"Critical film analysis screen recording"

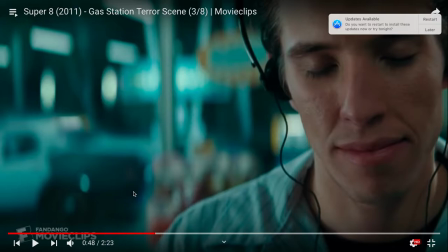so this obviously the scene ramps up in intensity and like you could it just there was like a sense of like quiet before the storm it was really quiet and then suddenly the dumpster's hurling out of nowhere and we know there's about to be action in the film and obviously the
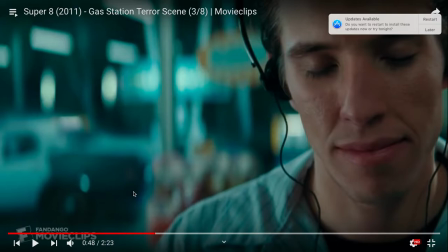quietness is especially made to increase the suspense but it's yeah as I said it's always quiet before the storm and then to abruptly change the gas station cashier when listening to music is really interesting to show the over the shoulder shot of like it's basically it's dramatic irony
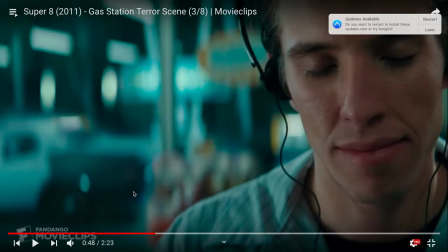since we know what's going on, but the character in the shot, which is the cashier, doesn't know what's going on. So I think Abrams does brilliantly there in kind of, I'm not saying keeping us guessing, but giving us a great dramatic irony.
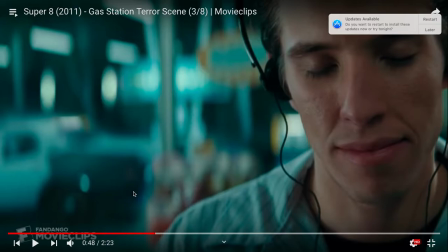Also, the car in this is blurred, sort of, and I believe that it shows the cashier is clearly oblivious to the situation and doesn't know that there's a huge monster um killing the car but um i
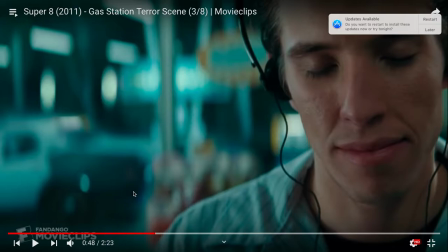think it's great technique to show the blurred car because yeah it does it shows how oblivious
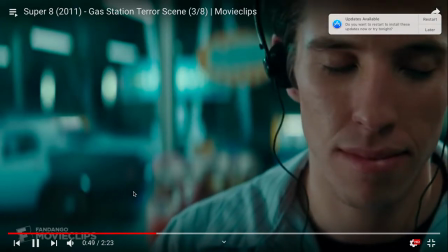he is well
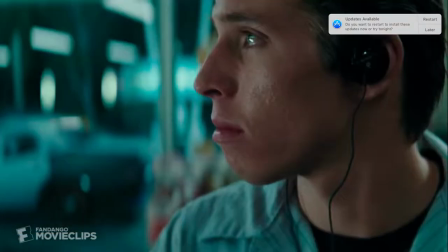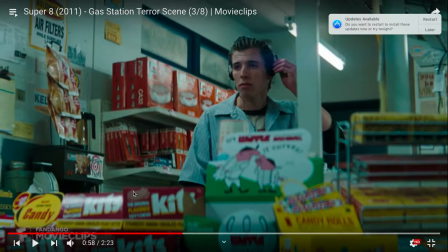here with the flickering lights i know like the power is going off to like increase his suspense but i also like this is just my personal opinion i also think it's a symbol to show how he was in the dark about the whole situation but now he's finally come to terms with what's
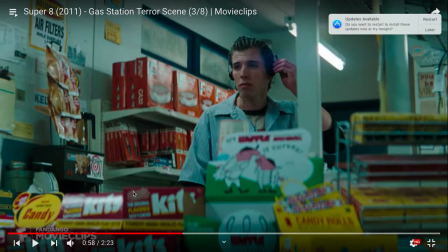happening and this kind of like says um gives a summary of the whole movie because basically some of the movies kids didn't know that this alien had um good intentions because the alien was going on killing everybody but the alien was actually just trying to get home to its home planet and so
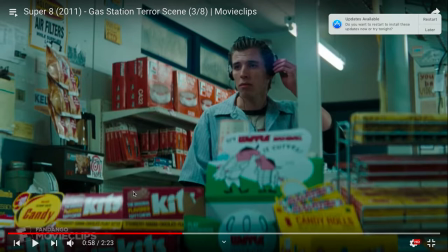i think it was like giving foreshadowing to what the movie's actually about and the kids were like in the dark about the knowledge of the alien but in reality um the alien was just trying to get home so like the flickering lights of like how dark to light is like that contrast i
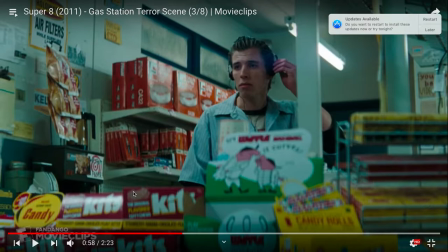think is very like a symbol about the whole movie sure
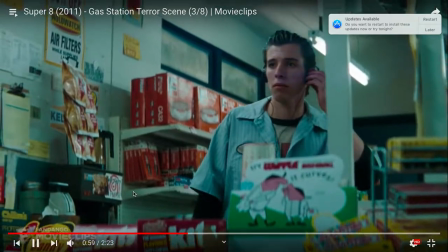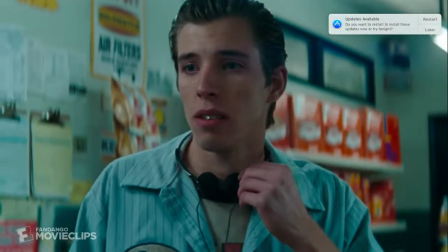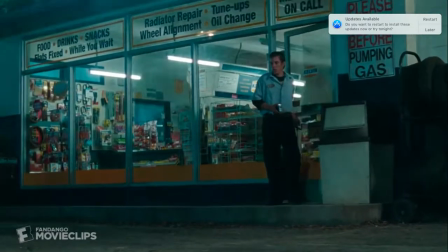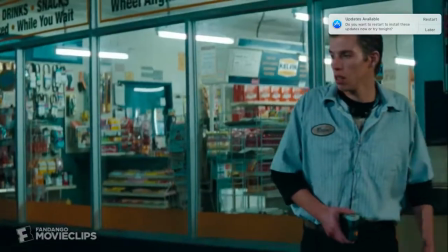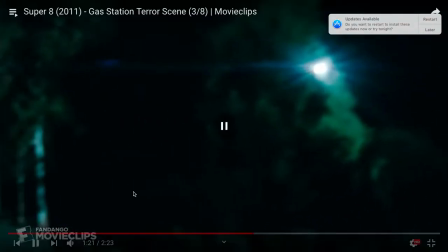um abrams i love how abrams does these long takes like he's really famous for long takes to increase his suspense he also calls off any music and all you can hear is the cashier's footsteps which
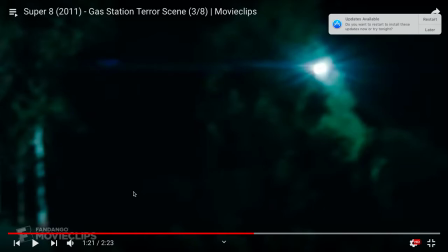is like it's like kind of natural sound which is great in um these like science fiction slash horror movies
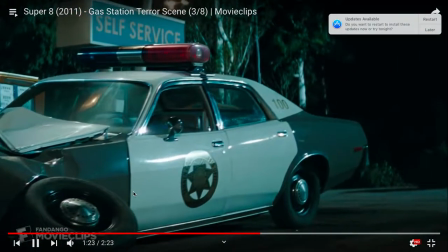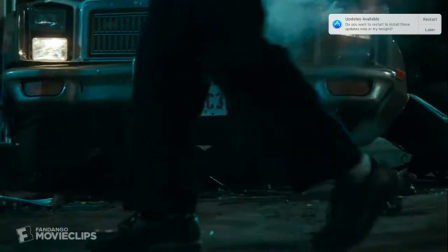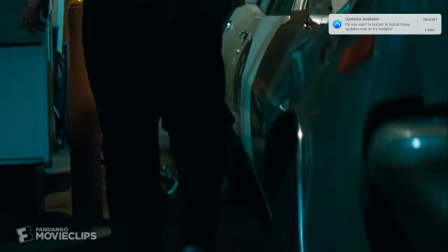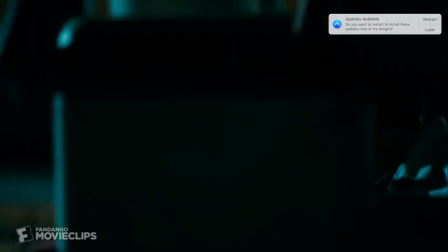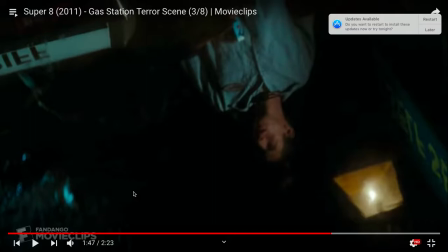okay so i thought this was brilliant by abrams and like this is another form of dramatic irony
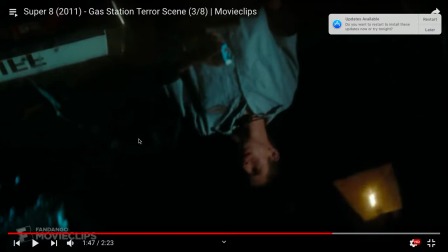because you can vaguely see in this picture the like kind of shadow of a large figure and obviously we can infer that this is um the bit the creature or the alien um but like i love how he doesn't reveal the alien he keeps his guessing until the end of the film when the
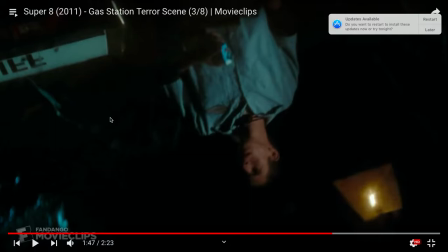alien is actually revealed which is great dramatic irony by Abrams okay